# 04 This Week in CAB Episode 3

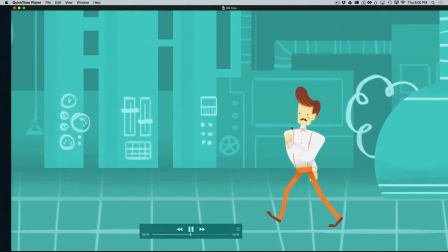So you just want to look at the heights.
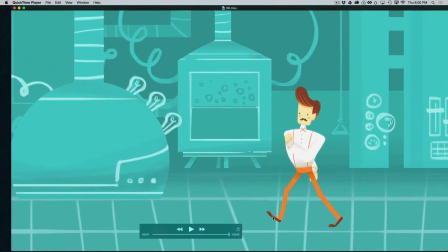You can even bring some guides down, and since the feet and the legs are uneven lengths, you're never going to necessarily get it perfectly, but you want to get just kind of a similar amount of
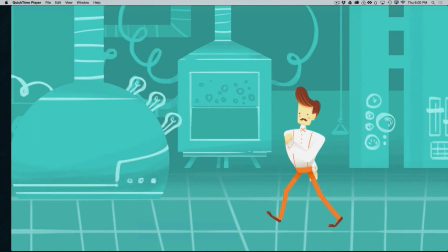downness from one pose to the other, and a similar amount of upness, if that makes any sense.
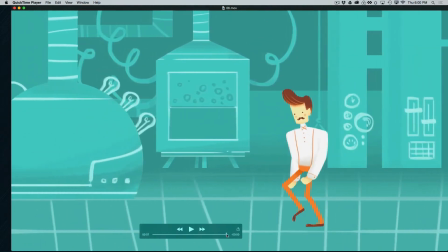So other than that, and then working on smoothing this out a little bit, and again, you might want to try adding some
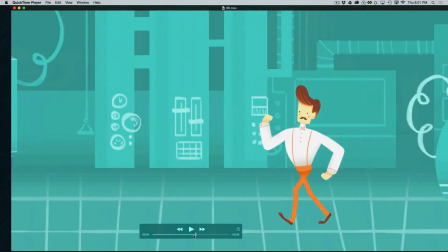Bezier to the cog, to the torso.
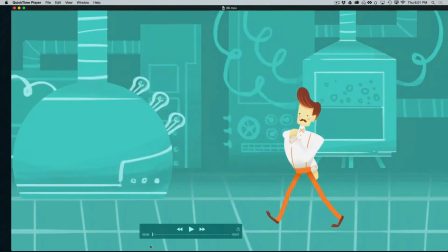Other than that, this is a really fun walk and moving in a really, really good direction. All right, this next one.
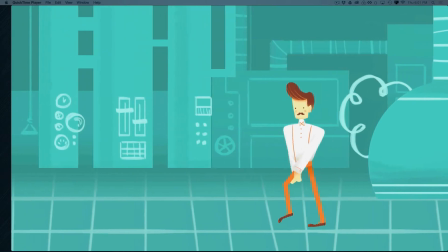Now, this one here needs a little more work. It has a few more issues.
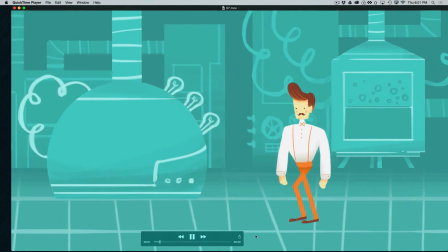And one of the first things I want you to notice is that the feet are sliding.
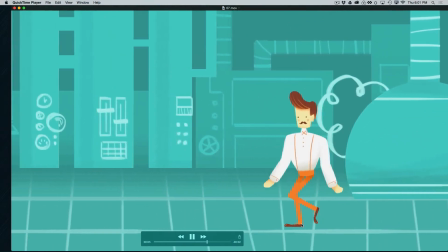You can see that. The feet are sliding around.
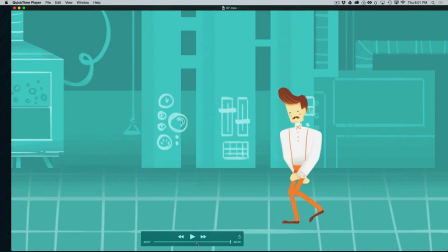And this is a real problem because it really belays the reality of our scene.
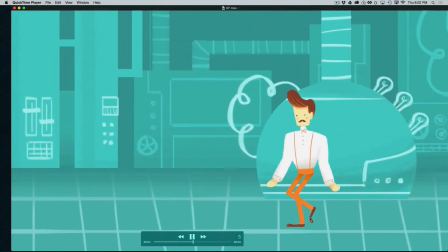We lose our kind of real sense of weight, and gravity kind of goes right out the window when we have the feet sliding around like that.
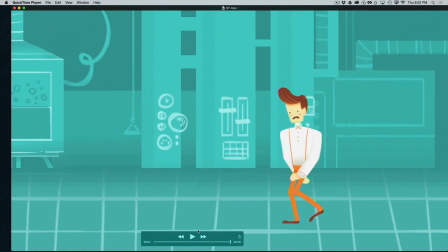So you really want to make sure that you carefully adjust your timing and make sure the spacing on your feet is equidistant.
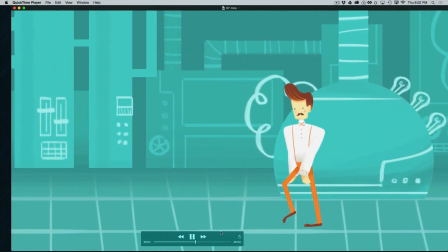And in this case here, both feet seem to be sliding a little bit.
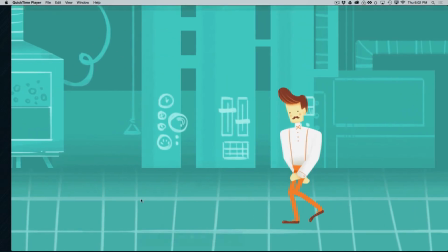So I'm not sure exactly where the issue is, whether the
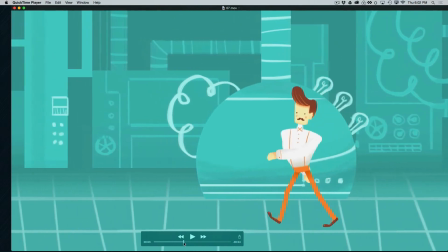distance between the steps is the wrong distance, or whether the speed of the overall pan is wrong.
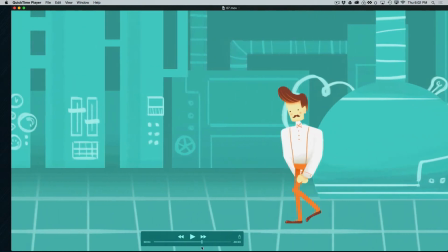You also want to make sure that you remove any interpolation on the keyframes from when the foot comes down to where it goes all the way back. You want to make sure that's
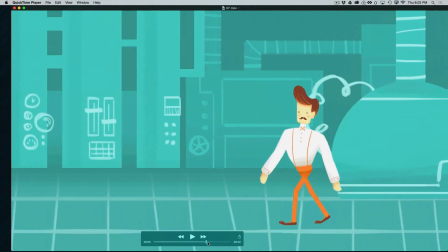non-interpolated in any way. So you don't want an auto Bezier or an easy ease, definitely not an easy ease.
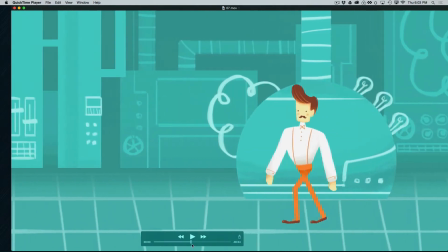So any of those things could be causing this foot sliding along the ground,
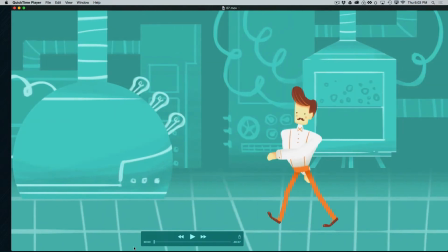and you want to make sure and get that fixed. The arms are also swinging in kind of an
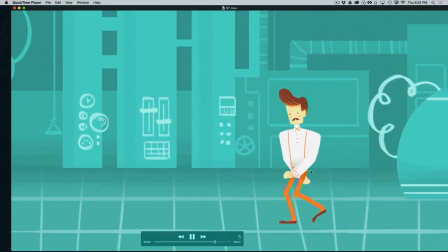odd way, again, where they feel like they're going really,
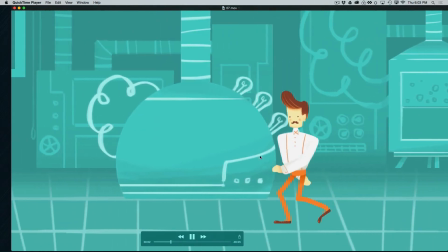really slow as they go back, and then they kind of snap up forward.
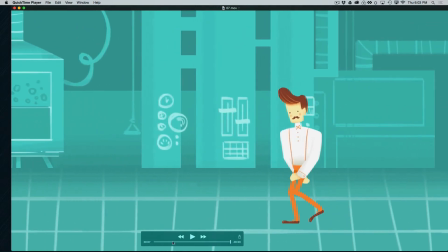And again, some of this is a little bit taste and style, but this just doesn't seem very natural,
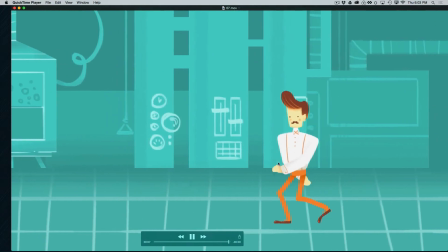and the arm seems in general to be swinging much higher than it needs to for this kind of
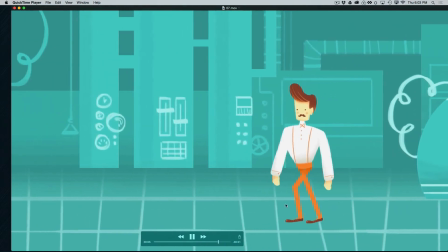easy breezy walk, because he's not really taking such huge steps, and his body isn't moving all that much.
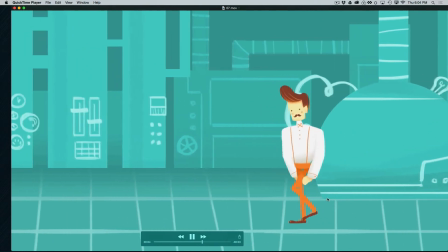So it sort of seems like the arm swing is sort of out of proportion with the overall walk.
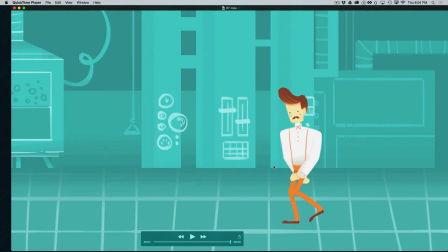So I would just take those front positions of the arms and just bring those way down and just let those be a lot more subtle, like that example we were looking at earlier with the more subtle arm swings.
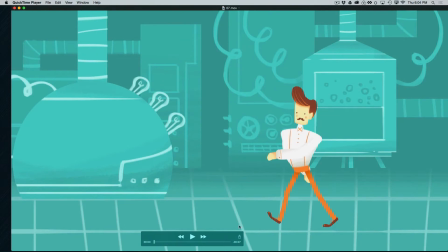Just pull that down a little bit. So a few issues here, and the foot sliding is the biggest one.
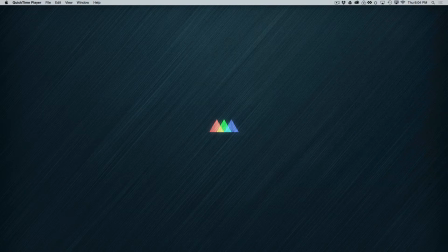Okay, next up.
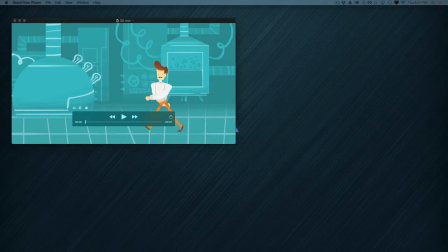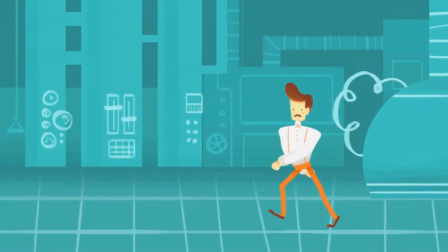All right. Now this one has some more serious knee wobble,
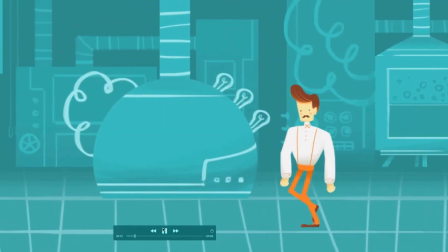and the one we were looking at earlier, there was just a little bit of knee wobble, but this one, it's quite a bit more serious.
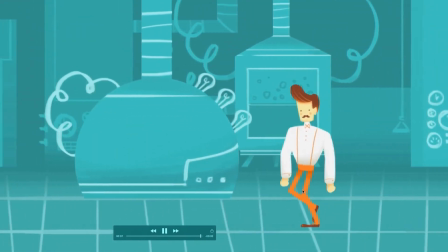It's popping in the front, and the back one is wobbling towards the back.